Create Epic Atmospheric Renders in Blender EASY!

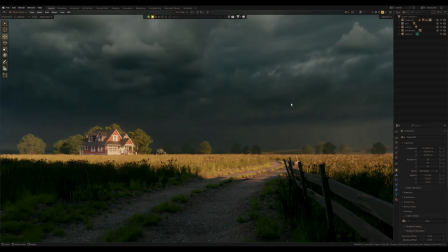0s
How to turn this into atmospheric render right in the Blender?
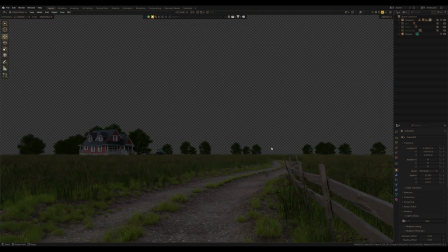4s
Essentially, I would say it's so easy, and everything that we need is light,
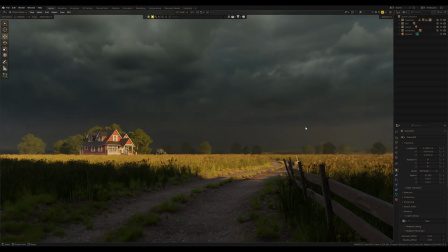10s
shadows, atmospheric sky, and small post-productions and color gradient.
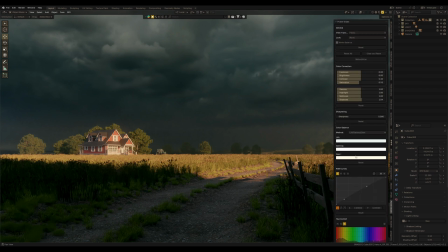17s
Now we can do everything right in the Blender, including post-productions, with my power grade Blender add-on. But let's consider how to do this step by step, and we will return to this add-on yet.
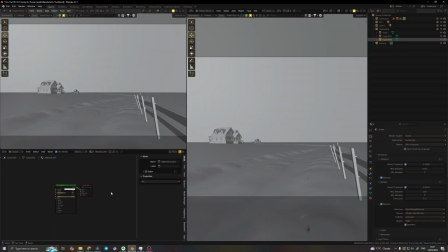30s
Now let's start with the light. Light is crucial for every artwork and cinematic animation, as I always tell you, but at the same time, it doesn't mean it must be so complicated at all.
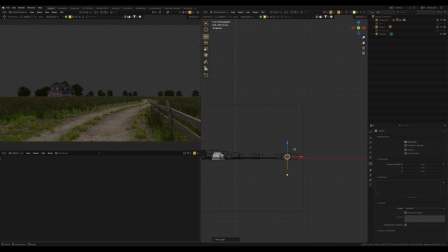44s
And here I'm just going to use sunlight, standard Blender sun, just rotate it some kind of like this,
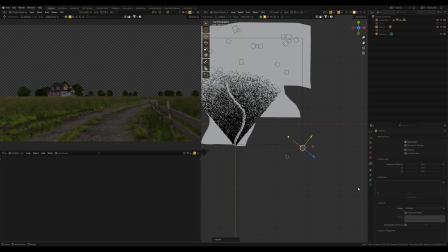53s
like it's sunset I think, and increase power of the sun to 10.
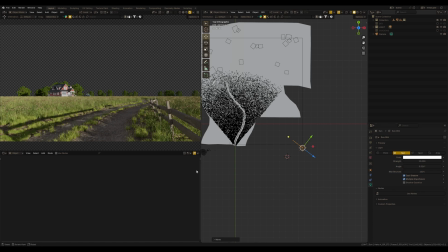59s
Also, we need to change the color of the sun closer to some kind of sunset colors. To do this, I enable use nodes in the shader editor. Instead of using a color wheel in the sunlight settings,
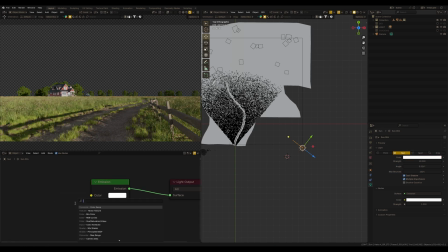73s
which also might be good for some situations, I want to use black body node in the shader editor. The black body node allows us to set the color temperature, which is much more correct if we're talking about the physical world and some warm sunset light.
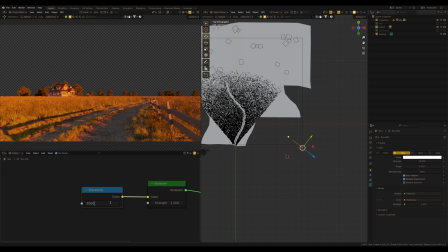93s
I'm going to use 3000 Kelvin's value, which is not so reddish but still has a warm color tone. Maybe rotate a little bit the sun. So yeah, we have the light, and as I already said, it's not so complicated,
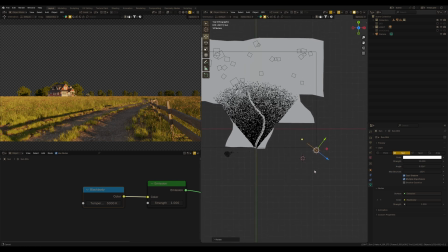110s
and we already have nice light, which is the start point to the atmospheric render in Blender.
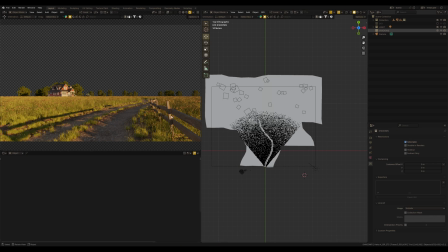116s
This looks good, but in the next step I want to drop the shadow in the scene, especially in the foreground. Using light and shadows, we can paint with light to highlight the main part of the art and to create depth in the scene.
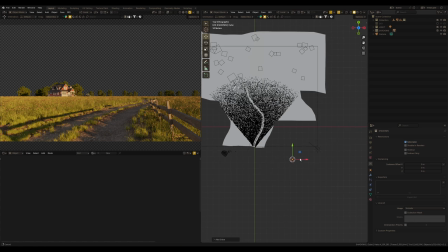133s
But since I don't have any objects behind the camera in the scene,
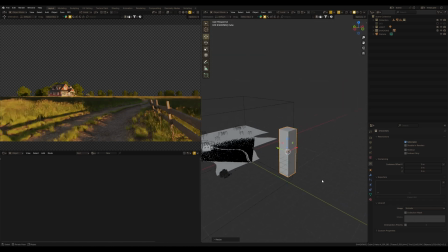137s
which might be drop the shadow, I can use any other objects, for example,
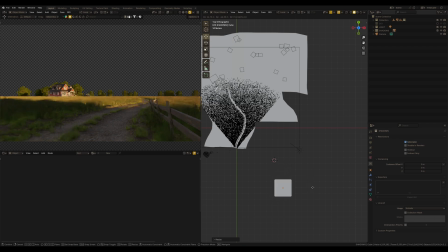143s
cube to make some kind of blocking light and cover necessary part of the frame with shadow. Find some interesting shadows in the frame. Yeah, it's absolutely easy and simple ways that I used so often in my artworks.
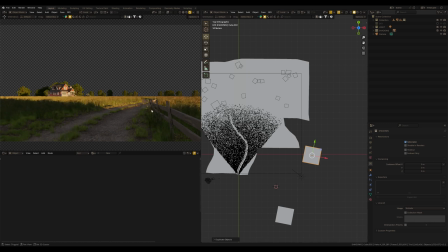160s
And I think I duplicate this cube, and I want to do the same for the background.
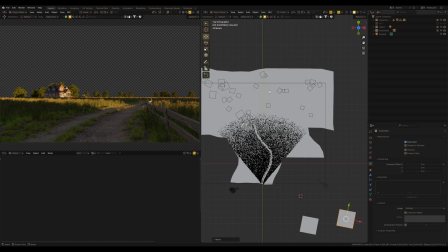166s
Despite the fact that all these trees are placed at a different distance from the camera, in the camera we can see them like one line, and it looks a little flattened. But using shadows, we can add some depth to the spot. See this, some trees will be in the shadows, while others in the sunlight. And this definitely looks better. It creates a picturesque effect, which I call painting with light and shadows.
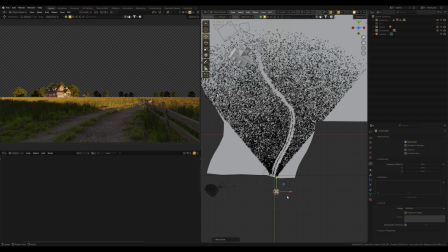201s
And I also want to add another cube to the scene, and I'm going to use this one just to make the foreground darker.
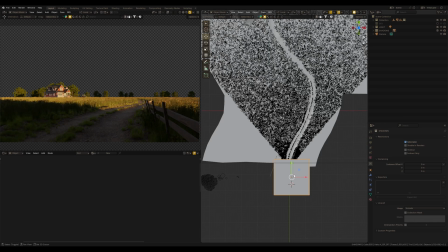209s
Increase impaction of this shadow. If I disable this cube, see the difference. And it also brings more depth to the render.
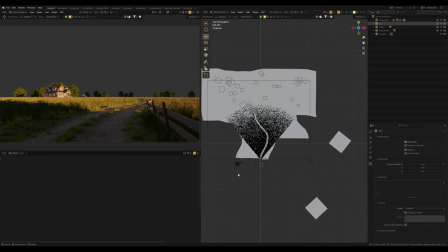221s
And of course, to create atmospheric render in atmospheric artwork, we need an atmospheric sky.
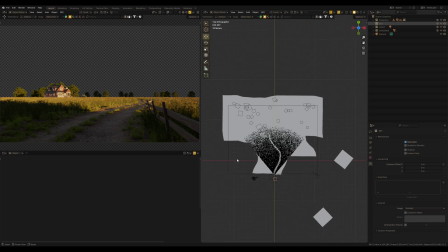228s
And maybe not everything is clear as it seems. At least I always get the questions of how to make a beautiful sky in Blender.
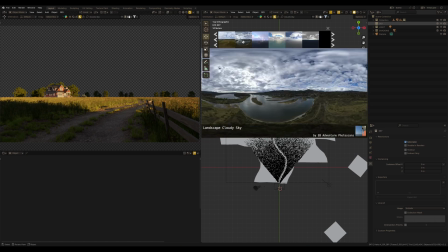237s
As usually, we can make the sky using HDRI, which you can find both paid and free versions, like on Polyheaven.
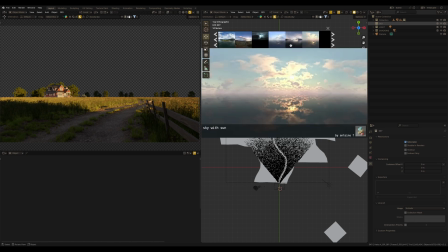247s
And yes, it works.
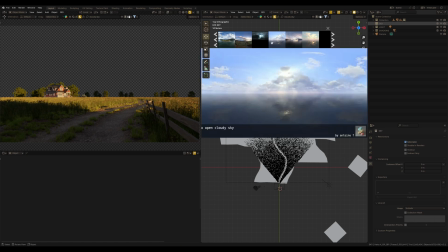249s
But in this case, when I need something more interesting, HDRI will not help much, although the result can be also good.
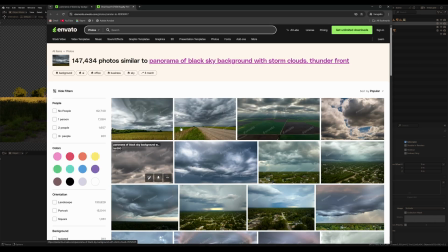258s
But I prefer use another way. We can use real photos of the sky, which can be found on photo stocks like Envato. I prefer to use Envato. And here we can find even video sky footages if you need for the animation.
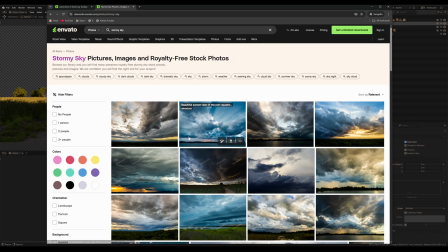275s
This method works well even for animation, but has unlimited opportunities,
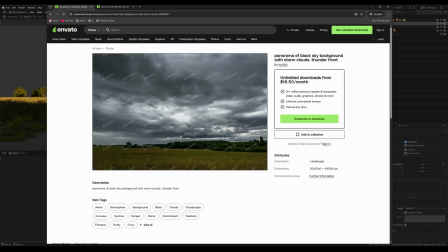281s
since we can find millions of photos, videos, even for specific weather conditions.
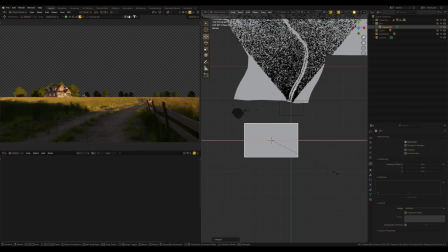288s
And everything that we need to use this way, add a plane into 3D scene, scale it, and rotate it by X-axis.
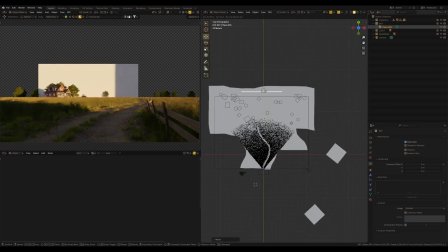297s
And now we can place this plane behind the scene,
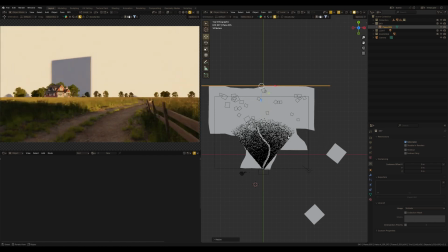301s
behind the trees far away, and scale it to cover the whole frame.
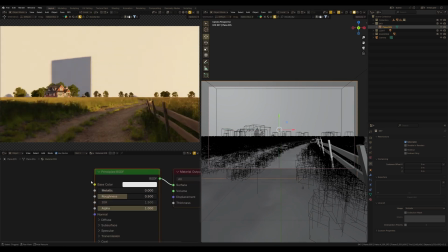310s
Add a new material to this plane,
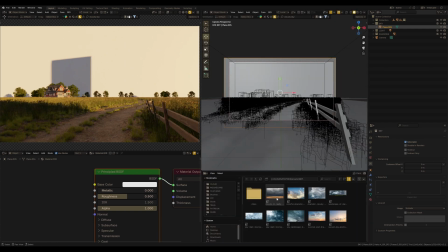313s
open the file browser right in the Blender, and I am going to use this sky image from Envato Elements, drop this one to the shade editor and connect it to base color.
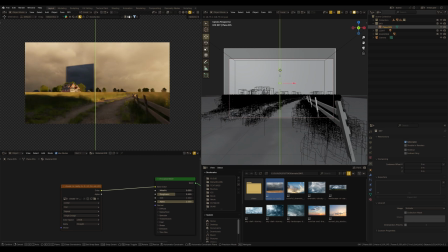327s
That's it. Move the sky up to set the sky so that it fits the scene and camera angle,
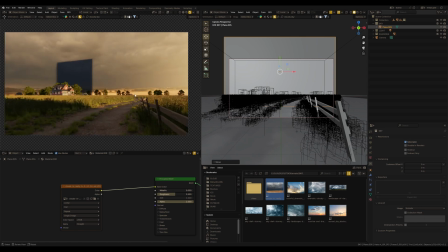334s
and pay attention to how good this method is. This sky image also has a horizon with some kind of fields, trees, which fits perfectly to my scene and complements it. This image becomes a logical continuation of my scene.
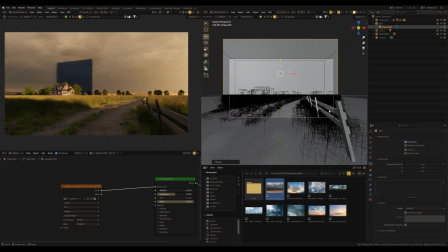352s
This way we can find and use the sky that also complements our scenes. Alright, you may see that this cube I used for the shadows also drop
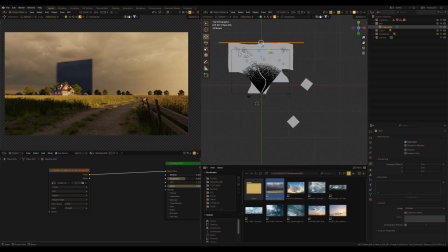362s
shadow to this plane with sky and creates unpleasant moments, but we easily can fix this using light linking in Blender.
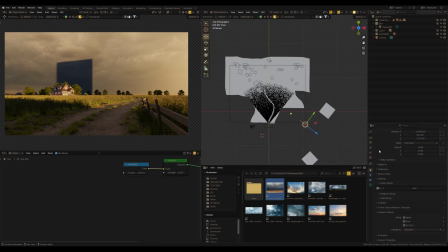373s
Just select our light, go to Object, Shading, and here we can find light linking. Add new. Drop here our plane with sky and then check this plane.
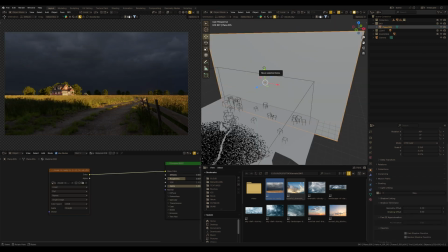386s
So, in this case, the light will not impact the sky at all. And you also may see that now the sky has become much more impressive. And that's even better for us. So, it's already atmospheric, and look at how the sky amazingly fits to this scene.
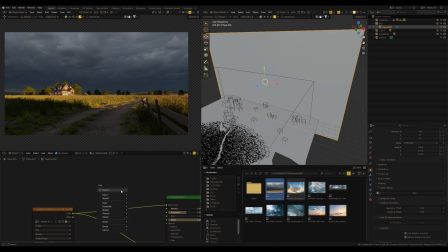406s
But to make the sky even better, we can use the same image in animation in the material. And the last thing I wanna do with the sky is to add RGB curve and slightly change
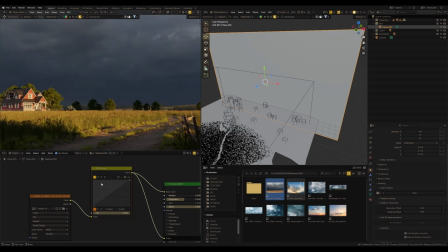419s
the color of the sky so that this will be the same color tone as my Blender scene. Maybe red a little bit up. And maybe green.
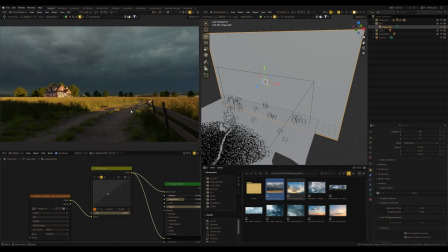436s
Yeah, that's much better.
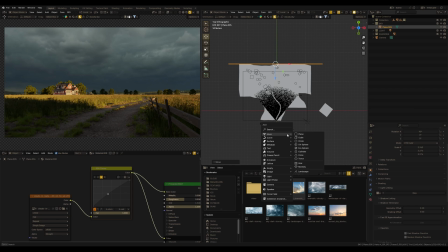440s
And the last one, I want to add a new cube to the scene, and it's going to be my volume cube.
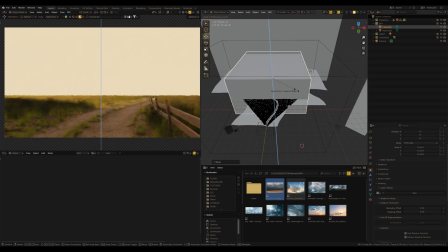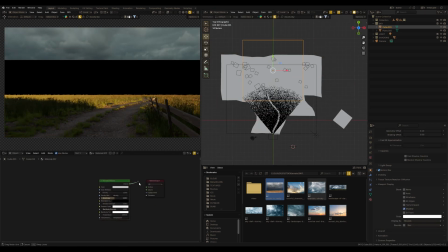453s
So, principled volume and connected to volume.
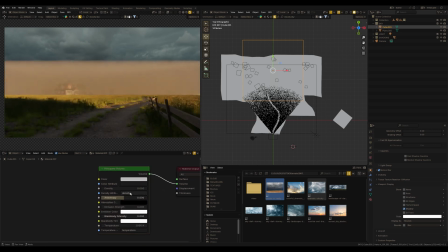457s
I need a small value of the density of this volume and higher value of anisotropy.
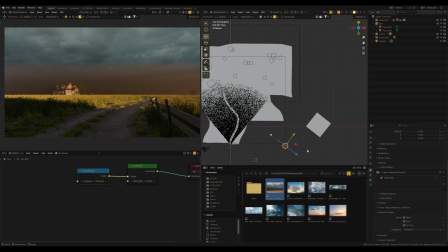464s
By the way, yeah, we also need to exclude this volume cube from sunlight.
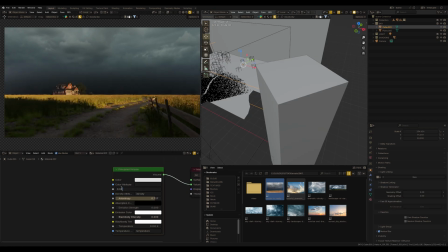474s
Why do we need this at all? This volume cube will be some kind of unifying layer, which will be essentially blend the scene and the sky, dissolving the boundary and creating a common scene that would look as realistic and atmospheric as possible,
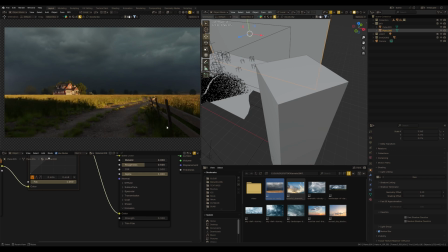491s
erasing this rigid shape of the horizon.